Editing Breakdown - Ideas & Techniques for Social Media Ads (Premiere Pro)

Hello, welcome back to the channel. It's been a minute. Hope you've been well. Today's video is going to be about editing, specifically in Adobe Premiere Pro, but I still think a lot of these techniques, or the thought process at least, might carry over to other editors. So if you stick around, maybe you'll pick up a thing or two. If you have suggestions on how to make this a coherent video for the future and the next time I do one of these. So we're going to be doing a breakdown of this spec ad. Even before we dive into the edit though, kind of want to get into the shoot, why we made this.
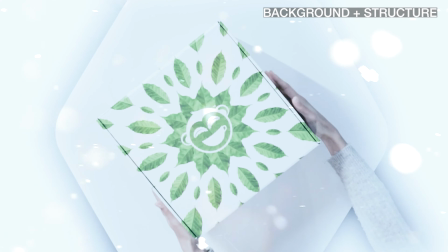[0:26]
Wise Coffee Leaf has been my client for a number of years now. Started working with them when I was very new to this entire thing.
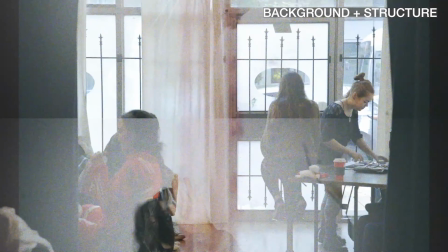[0:33]
So in many ways, this video was a thank you video that I wanted to give them. The other thing is I have a friend who is becoming a DP and putting in the work to put together a portfolio and reel and all that stuff and reach out. So for me, it was more about creating an opportunity for him to get some work in, and for me, just to make a video for fun and send to Wise if it works or not. And the general idea of the video comes from that relationship I have with Wise. There's so much more depth to the brand that I hope more people would become aware of.
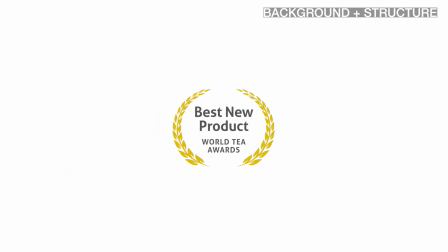[0:58]
And I guess it's a little bit of commentary on what I believe is necessary for marketing and a successful brand in 2021. So the first half of the video going in was just a general idea of, okay, this is what you have to see as a consumer, what we have to show you as a brand, because otherwise you're not going to consume this content. So you'll see these traits in the video where it's very fast cuts, very vibrant colors, very bold text, all this stuff that is supposed to really grab a viewer's attention.
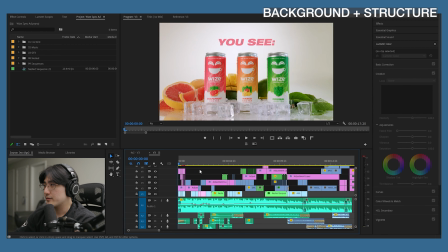[1:24]
Play it through.
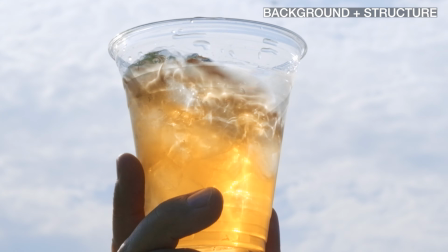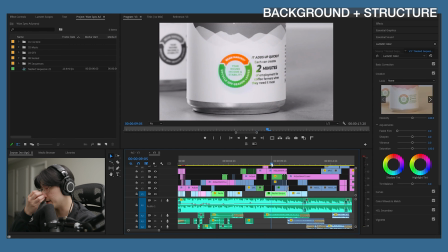[1:34]
Right, so I would say that's where the first section ends, right here, because now we're transitioning into seeing, okay, year-round income and stability.
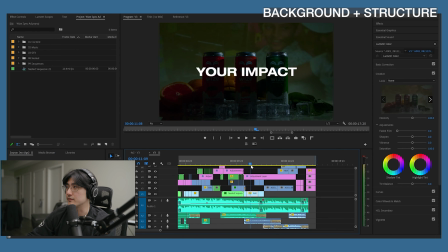[1:41]
And in the second half of the video, I really wanted things to slow down and then focus on the social impact, because I've always been a very stark admirer of what they're doing.
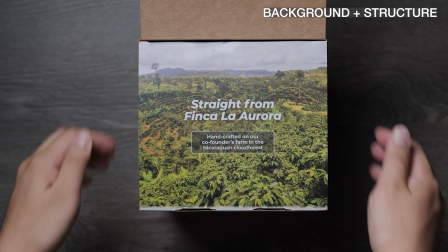[1:50]
If I may bore you for another few seconds, the coffee farmers, they are unemployed for a large portion of the year after the coffee bean harvest is over.
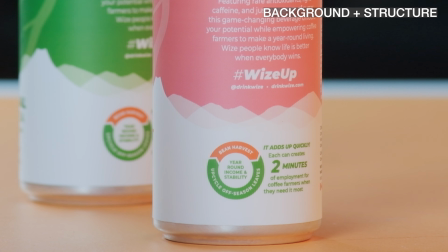[1:59]
And effectively what the Wise Coffee Leaf company does is they use those coffee leaves.
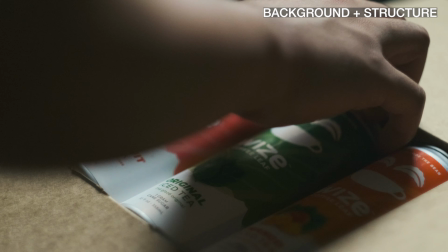[2:04]
They began with hot teas, and then now obviously they have a ready to drink iced tea.
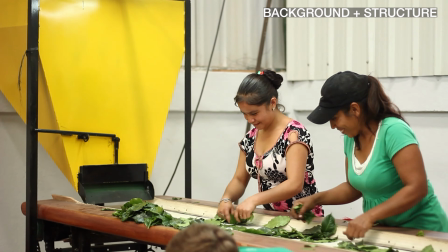[2:08]
So effectively they created this whole side industry using wasted coffee leaves, and now that is giving farmers employment year round.
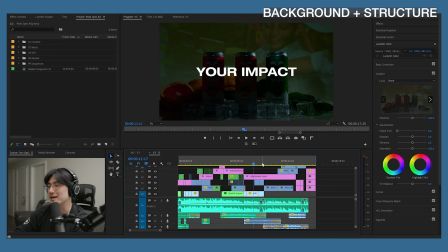[2:16]
So again, I just really love that aspect of this brand, and I thought that should come through. I will say I think I failed this section of the video because I ran out of steam, to be quite frank.
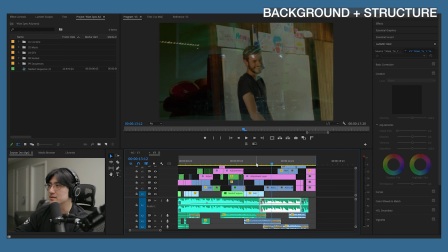[2:25]
But the idea was the product,
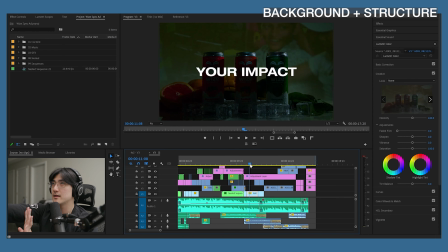[2:27]
and then we have the projector in the background showing this is what is behind this polished facade.
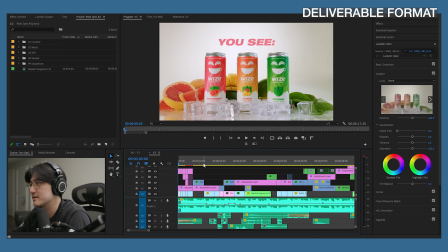[2:34]
Diving into the edit. So we have that premise of I need to grab a person's attention. And I wanted to do this in two formats. One is obviously landscape, just because I wanted to use it on YouTube as well. And then the other one is a 4:5 format, which was meant for Instagram.
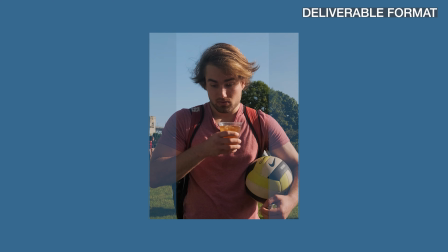[2:50]
In hindsight, I feel like I should have just made it a 16:9 or 9:16 actually for Instagram Reels,
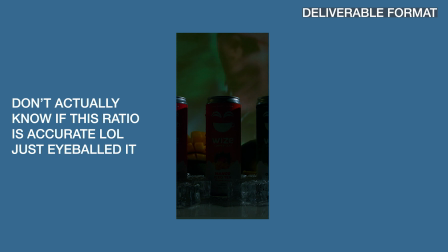[2:56]
because I feel like that gets more traction nowadays than just a 4:5 feed post. But I realized that a little bit too late. I always try to start my videos with a hook, especially if it's a social media type of thing. And that just means a lot of info and a lot of vibrancy. But also to set the tone in the very first second, I wanted to use text.
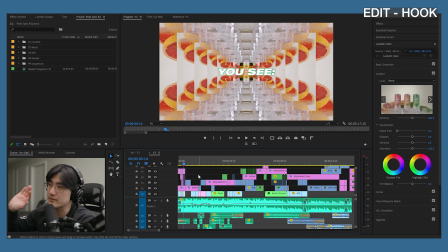[3:14]
You see, and the line of thinking behind that was, okay, second half of the video, I'll use text again to show the difference.
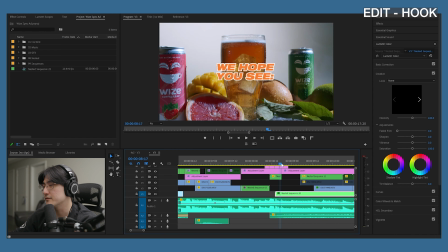[3:21]
And I believe I ended up with, we hope you see.
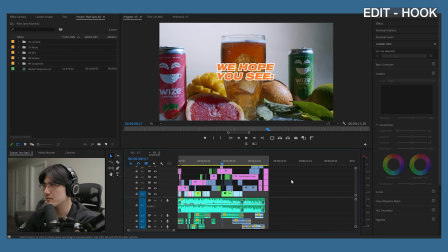[3:25]
I feel like that's a little bit weak on the actual content of the text, but yeah, that contrast of this is what you see, this is what we hope you see.
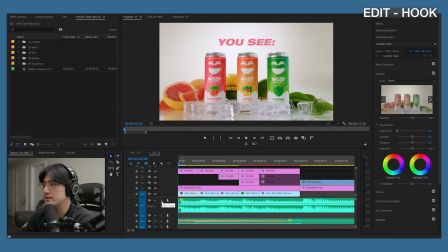[3:33]
But again, going back, I think any hook starts with the music. So if we just listen to the music, I don't know what to call these, but I guess I would call these grace notes before the actual beat begins. I feel like that's a really good formula whenever you're trying to grab somebody's attention. And generally with lead up grace notes, you'll have a lot of distinct tones. So here we have
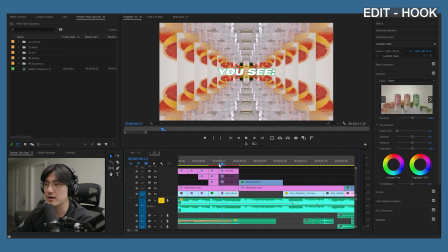[3:58]
1, 2, 3, 4 or something like that. So right away in my head, I'm thinking, okay, 4 different cuts.
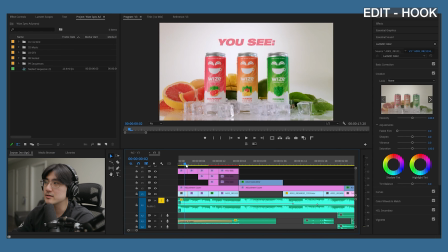[4:03]
Now, if it's 4 different clips entirely, I feel like that gets very overwhelming very quickly. And I mean, this is also overwhelming, but I just wanted to use the same clip and then just tweak it a little bit on each of those notes. The first one with you see, and then a hero shot. The second one, we have these insets.
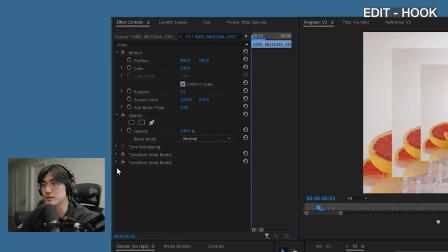[4:22]
For those, I use the Justin O'D Show presets, video on that hopefully coming soon.
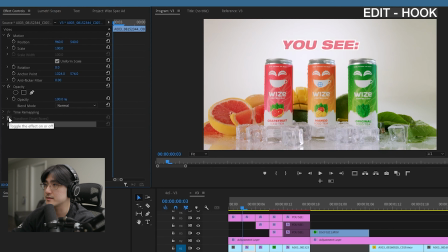[4:27]
If I turn these off, you'll see it's just stacking a picture-in-picture type of thing.
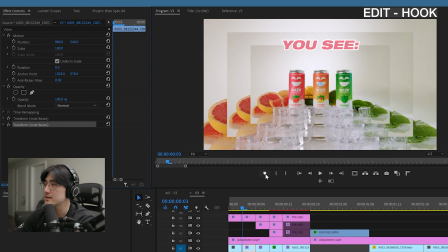[4:32]
And you can stack this effect as well. So I end up with these. And I've also moved down, no, I haven't.
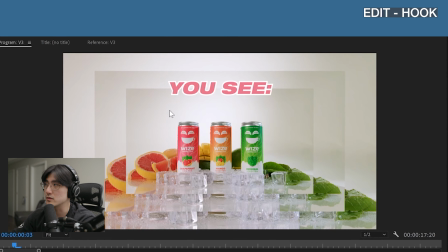[4:39]
I just added a stroke, an outline to UC, the text.
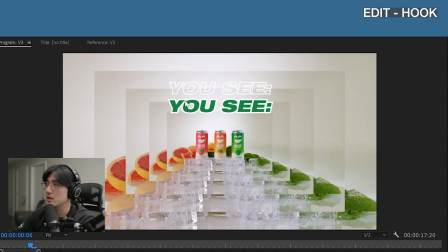[4:44]
Next one, I have now left that outline, moved the text down, introduced a new color,
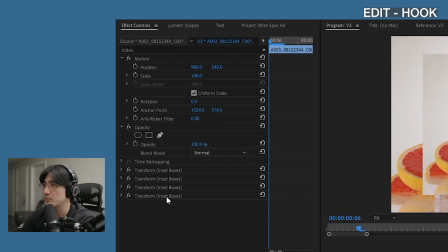[4:49]
and also added another set 2 sets of inset boxes. Differentiate again, I mirrored it, I believe.
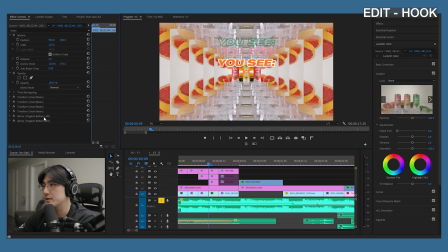[4:57]
Yeah, it's another Justin Ondisho effect called origami. And then I've also, again, switched up the text. So it's just always adding new elements that are not too different from the one before, the step before, so that the eyes and the brain can relatively register and somewhat follow along. I think that's where a common point of contention is too. I'm kind of in the camp where I don't think the audience needs to follow along perfectly to everything. I think they just need to get a conveyed sense of rhythm, feeling, and a lot of just like subconscious stuff going on.
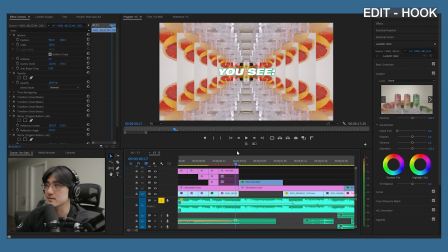[5:29]
Is kind of my approach. These cans, this logo, these colors. Like that's really all I'm trying to get them to register.
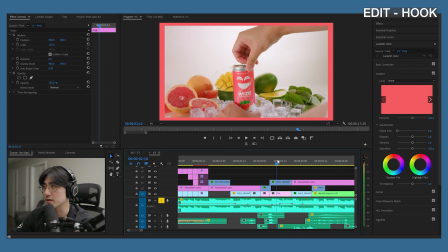[5:35]
And then I'll slow it down for the next couple of seconds or whatever, so that it's a little bit more easier to digest.
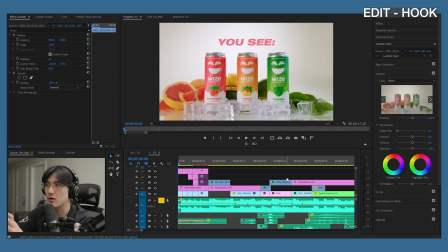[5:41]
But in the hook, just somewhere in that middle area of like almost too much information to whatever the opposite of that would be.
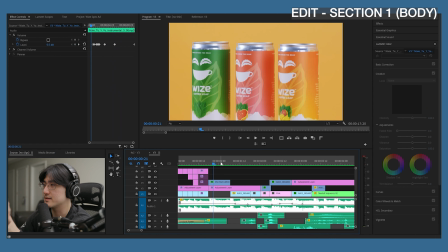[5:48]
So I'll play that through. Okay, so the point of these next 2 clips is doing the opposite of what I said the hook was.
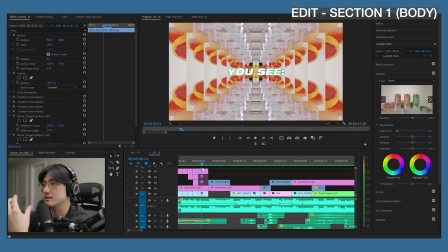[5:56]
So the hook was to get the audience to register a certain amount of information, but not really get it.
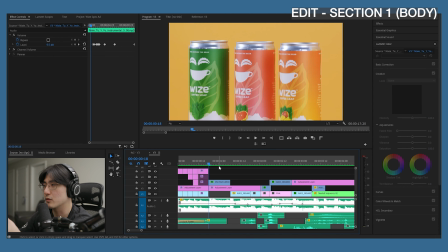[6:02]
Like, what is this video about? So if they didn't get it from the first like half a second or a little bit over, clearly in the next shot, it's about these 3 drinks, these 3 cans. They don't really know that it's iced tea, but hey, it's a drink.
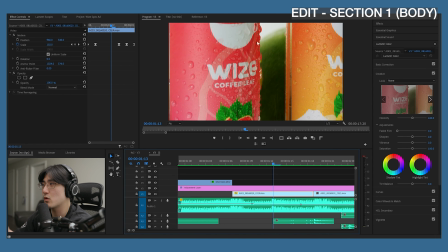[6:14]
Second shot, yeah, just like make it look pretty, lots of water droplets, focusing in on the name Wise.
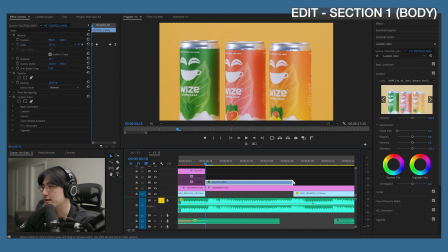[6:20]
Maybe they'll catch coffee leaf. Not too concerned about that. One thing I've tried to implement on a lot of these clips, fun fact, this is a Fuji X-T4 clip, by the way, is the sense of pulsing with the bass or the kick drum.
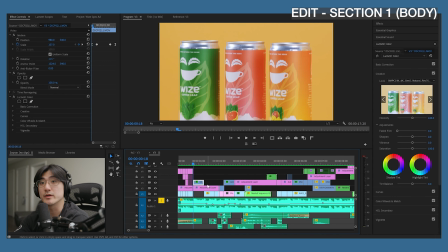[6:36]
That's, again, just to create subtle movement to keep things moving along. And the way I achieved that was through keyframing scale.
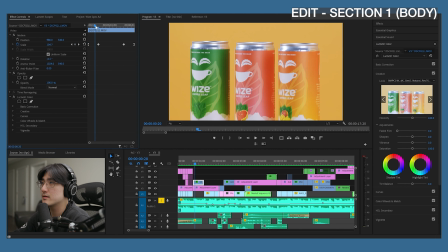[6:43]
So I started a little bit bigger and then go a little bit smaller. And then from even then, I go tiny bit smaller, and that creates a healthy amount of movement, even if it's just 1 point difference.
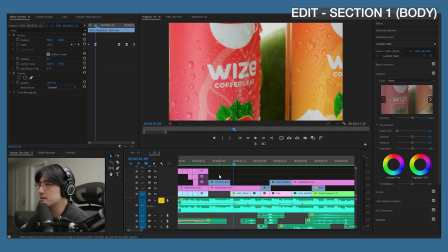[7:00]
And then right at the end, doing an ease in keyframe, I believe, just to create a ramp.
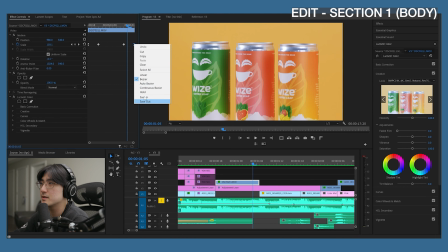[7:07]
I don't know which one I used, one of these 2, so that it's just a little bit smoother and not so linear.
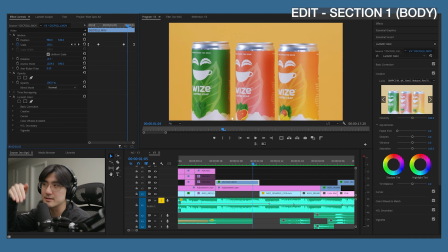[7:12]
If you don't know what I'm talking about, I don't know what the hell I'm talking about. It's like a mini speed ramp, so it's not such a uniform movement. Basically, it just feels a little bit less robotic, and again, adds to that sense of pulsing.
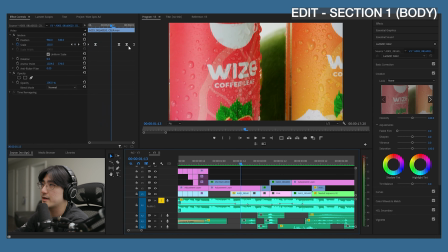[7:22]
Next clip, did the same thing, just a whole bunch of keyframes and scale, so that I can add some movement. So the next thing I kind of do in my edits is just thinking, okay, well, what's a natural progression of clips? That's kind of the easiest way to start putting stuff together, because again, this didn't have a set storyboard or anything like that. Before I even look at my clips, I'm kind of guessing, okay, what would logically make sense to put next in this sequence? The concept is, okay, what's the typical drink commercial? If I'm thinking of a drink commercial, I'm thinking that there's 2, 3 main components of it. The can opening, can either pouring into a cup or a person drinking it, some combination of those 3. Right away there kind of gives the structure of the video, because I want to buy into what I believe a typical drink commercial would entail, do it in a very stylistic way.